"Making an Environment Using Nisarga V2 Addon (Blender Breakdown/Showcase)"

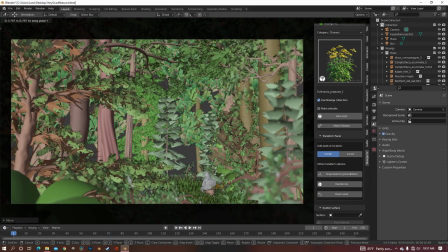0:00 Hey everyone, in this video I'm going to make an environment with a new add-on called Nysarga.
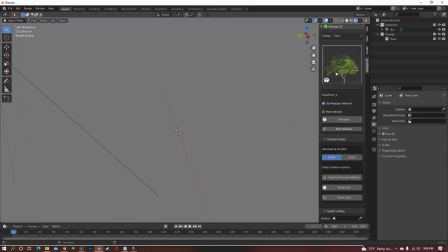0:05 If you don't know what Nysarga is, it is a huge library of nature assets. It works directly with Blender so that you can just select what you want and bring it directly in.
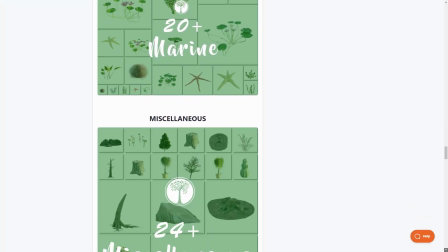0:14 What makes this add-on so special is the sheer amount of things you get with it. It's one of the largest nature asset libraries if not the largest of all.
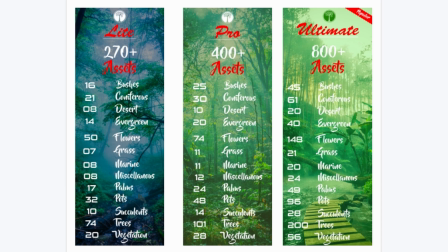0:21 There are three different versions of the add-on with varying amounts of content but all of them have a ton of things included and the quality is just amazing.
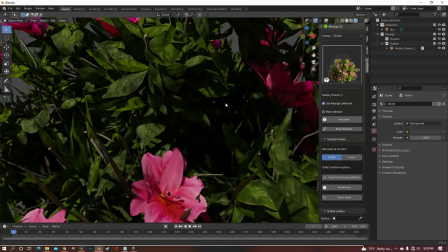0:28 I'll have the link to the add-on in the description if you would like to go look at it and purchase it for yourself.
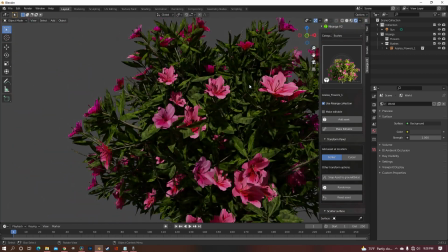0:33 And if you need any help with the installation process, I'll also have the tutorial video for that in the description.
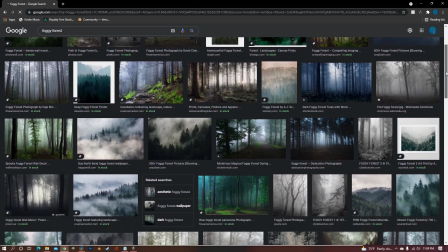0:39 So starting off, I looked for some reference photos online so that I could get a feel for what exactly I wanted to make.
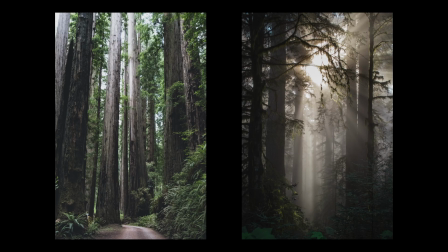0:46 I found some pictures of forests with a lot of fog and decided to try to replicate that look.
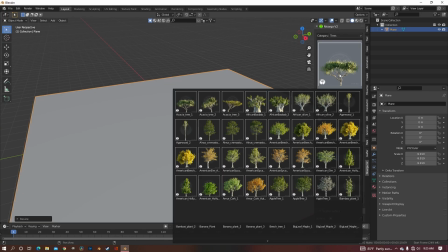0:51 I had a picture on my head of what I wanted and I started looking for trees that matched my vision.
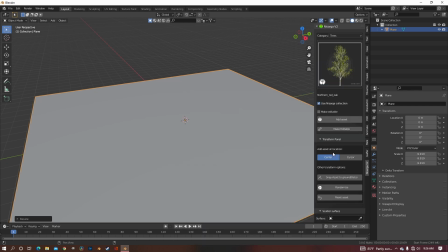0:56 There are a ton of trees, so I was looking for a little while, but I came across this northern red oak.
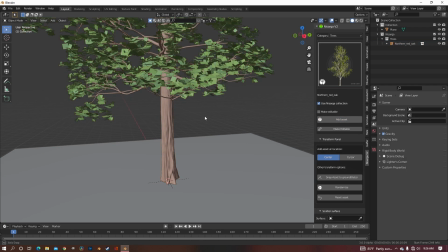1:02 It caught my eye because of the trunk. I liked how rough it was.
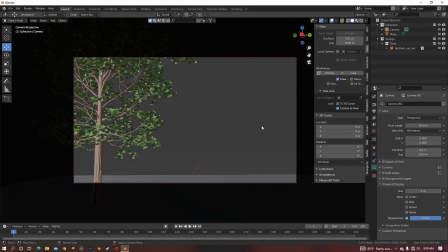1:05 Since I kind of already had an idea of how I wanted the scene laid out, I went ahead and positioned the camera so I could place everything accordingly.
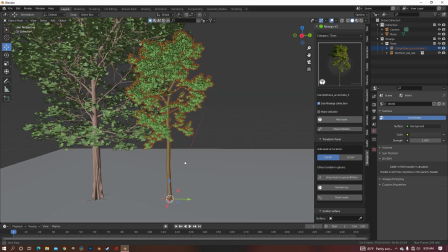1:13 I wanted a tree with a very long trunk, and I found this? However you say that.
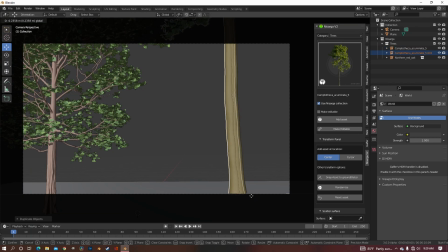1:20 I placed it over to the right and liked it so much that I duplicated it and put one towards the back.
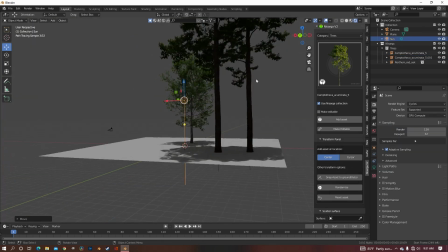1:26 It's a very random time to do this,
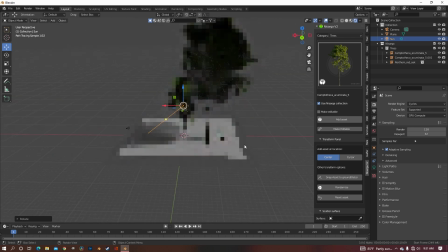1:28 but I went ahead and positioned the sun just so I could get kind of a better visual of what everything's going to look like in the end.
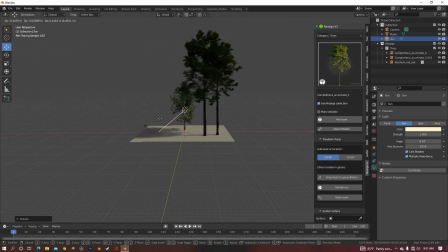1:35 I just like having a light source to begin with.
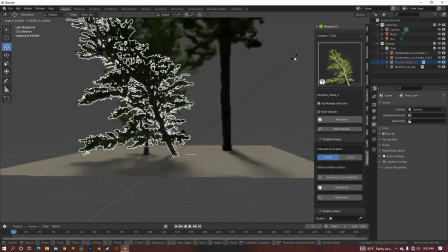1:38 I found this leaning tree, and I really liked it because I figured it could work as a foreground element and kind of lock the scene in,
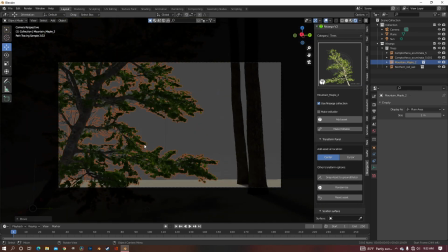1:47 kind of frame everything, if that makes any sense. But I just kept scaling and rotating it, and nothing seemed right.
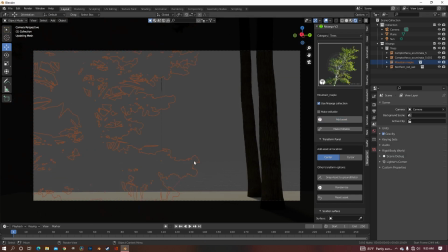1:54 It just seemed to take up way too much space. But luckily, there was another version of it where the branches didn't stick out as far, and I decided to use that instead.
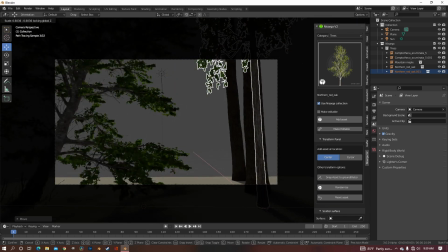2:02 There's not a whole lot to say about this part right here, just because I'm just placing a few trees around.
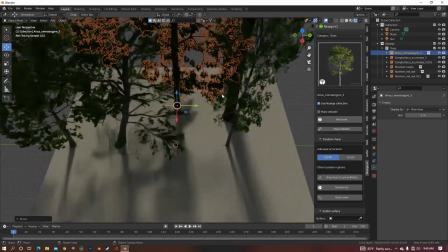2:07 But the big tree right there is really important because it's still framing in the scene, and later I'm going to have the focal point in that big empty area right there.
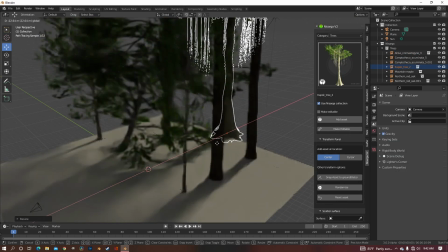2:17 I really like this tree because of the huge trunk and how it's all kind of wobbly and everything.
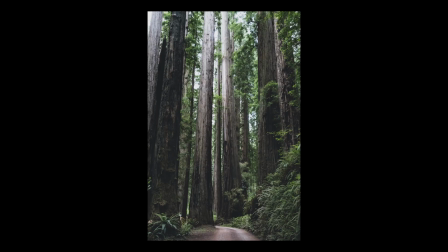2:22 It reminded me of the reference photos, and I also just really like those trees.
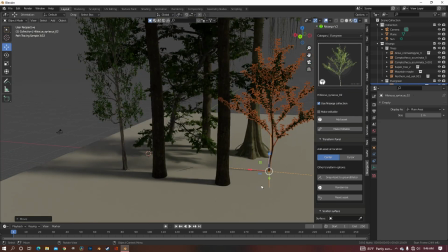2:27 Never saw them before, but I think they're really cool. I brought in a skinny tree because I figured I needed a little more variation in my trees.
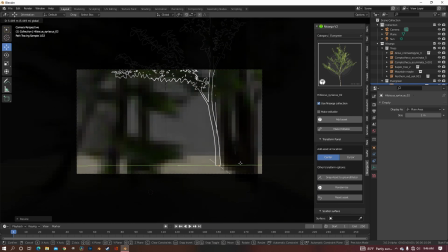2:35 And just like everything else so far, I'm using it to frame everything in.
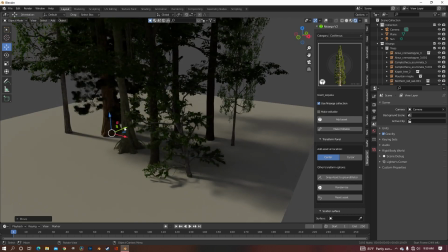2:41 And I'm creating an archway with the limbs. I got another giant tree, which is really cool, because this one's way cooler than the first one.
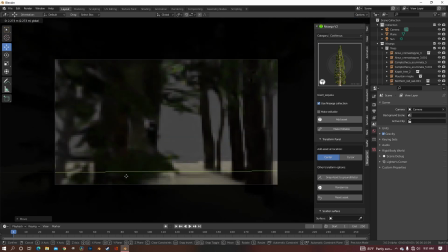2:48 So that's... cool. I can't help but think about Planet of the Apes when I see these trees.
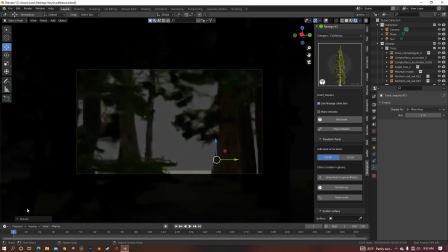2:55 I put another one on The right side in place of the two little trees that I had and then I put this
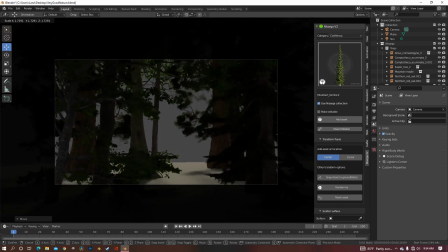3:02 kind of pine tree in the foreground But I didn't really like it there so I moved it to the back
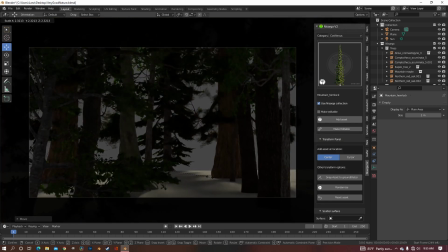3:08 Where it finally found its home after taking the skinny tree out of the back I then proceeded to add another one for some reason then I turned the Sun up because
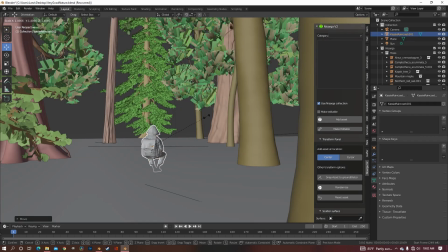3:20 because why not? Now for the focal point. I used this photo scan that I took of my sister.
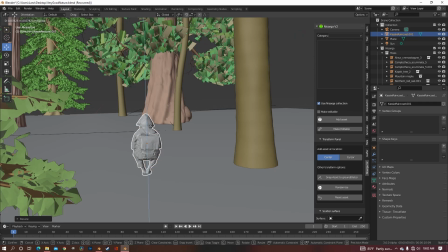3:26 I sat her on this log because she's forever sitting for the rest of her life.
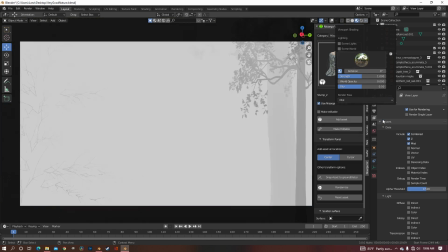3:31 Again I know it's very very random but I decided to do the mist pass right now for some reason.
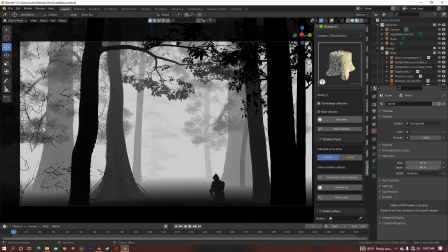3:36 The mist pass is pretty important for this shot because I don't really have a background so I'm pretty much relying on fog and mist to cover up my lack of effort.
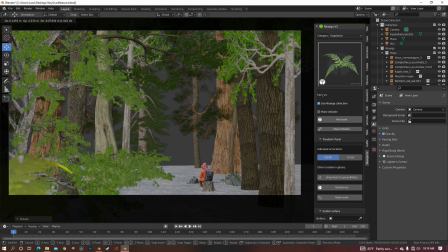3:46 I put this fern in front of the camera to get that nice depth of field blur on it and then also put this bush here because it again made that little circle around the focal point.
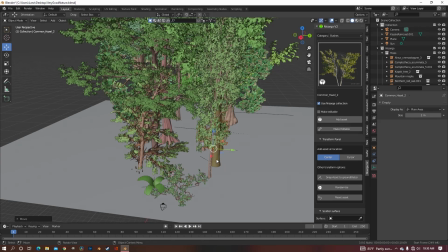3:58 Very important. I found this really big bush and put it right beside the character so that I had something kind of hanging over her.
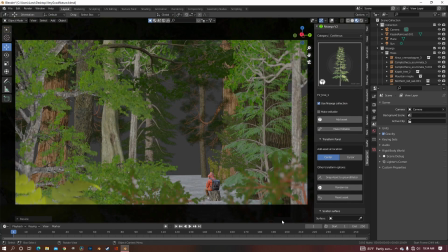4:06 It was feeling a little empty on the right so I added in a fir tree to kind of give it a little more detail over there.
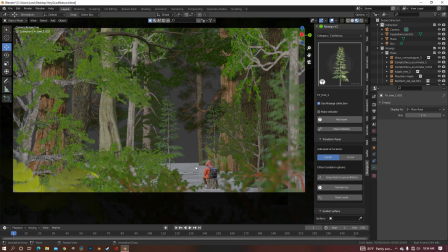4:13 I duplicated that tree and put it in the back to fill in the giant gap that was there.
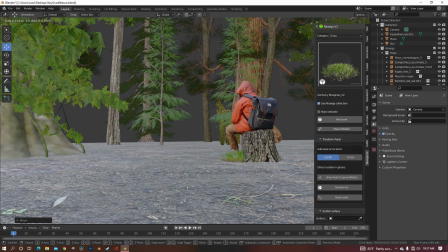4:18 Now it was time for grass. I wanted to get the grass scaled properly so it didn't look weird but
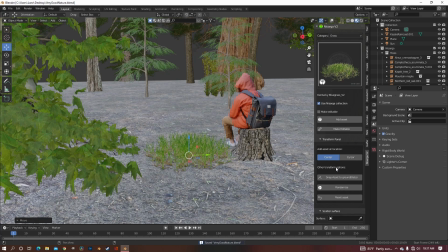4:25 later on I didn't stay true to that and I just scaled it however I wanted.
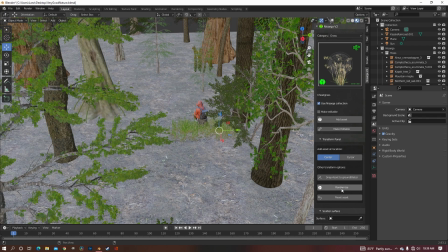4:30 One of the features of Nysarga is that it has this button that allows you to randomize the rotation and scale of objects that you select.
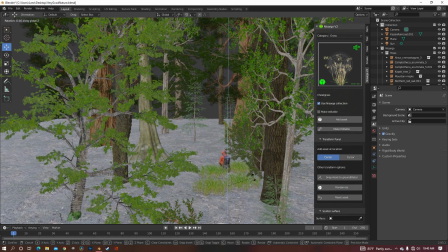4:38 So I used that quite a bit on the grass so it wasn't so uniform.
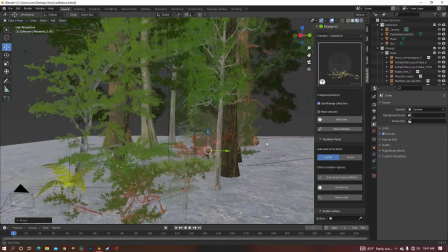4:42 I duplicated the foreground bush and put it in the back just so I could kind of cover up that the ground was ending in the back.
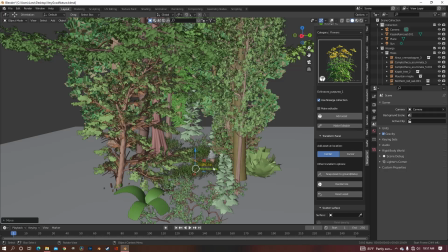4:52 Fast forward a little bit and I had all the grass done and I just needed to get a little more shrubbery and flowers and stuff like that in there.
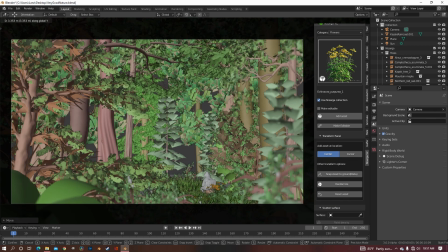5:00 I really like yellow flowers I'm not sure why but I just just like them. I put this big fern in the background again to cover up that there's just a
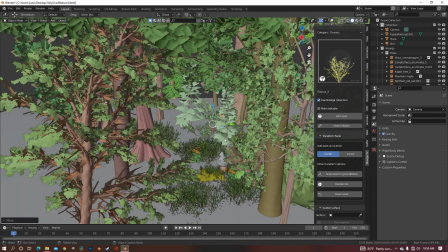5:12 void of nothing in the background and to finish it all
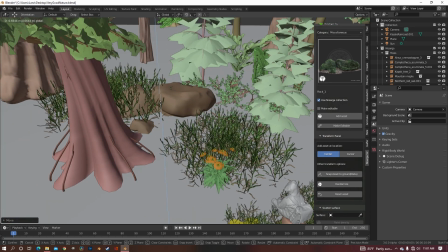5:17 off I found a mossy rock and put it in the background just as
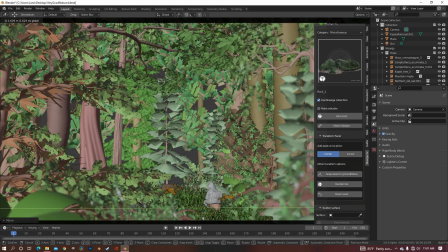5:21 a small little thing you can't really see it in the final but it's
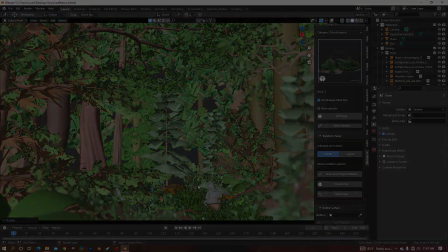5:27 there and we know it's there. And now after all of that here is the final result.
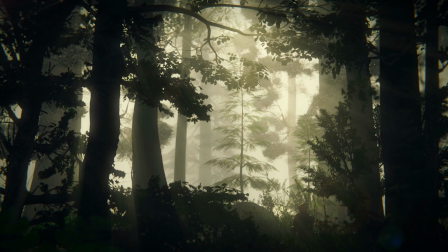5:34 I'm actually really happy with how this turned out. I mean the trees look great, everything looks great and it was actually really easy. I could just easily bring things in as I needed so I highly recommend this. I'm definitely gonna be using it on future projects because I suck at nature and this is really helpful.
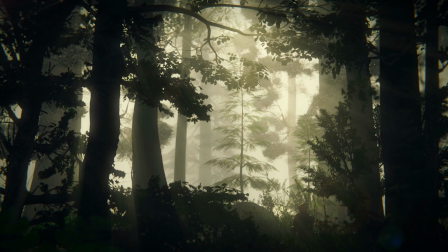5:54 Anyway thank you so much for watching. I really hope you learned something from this or got something from it.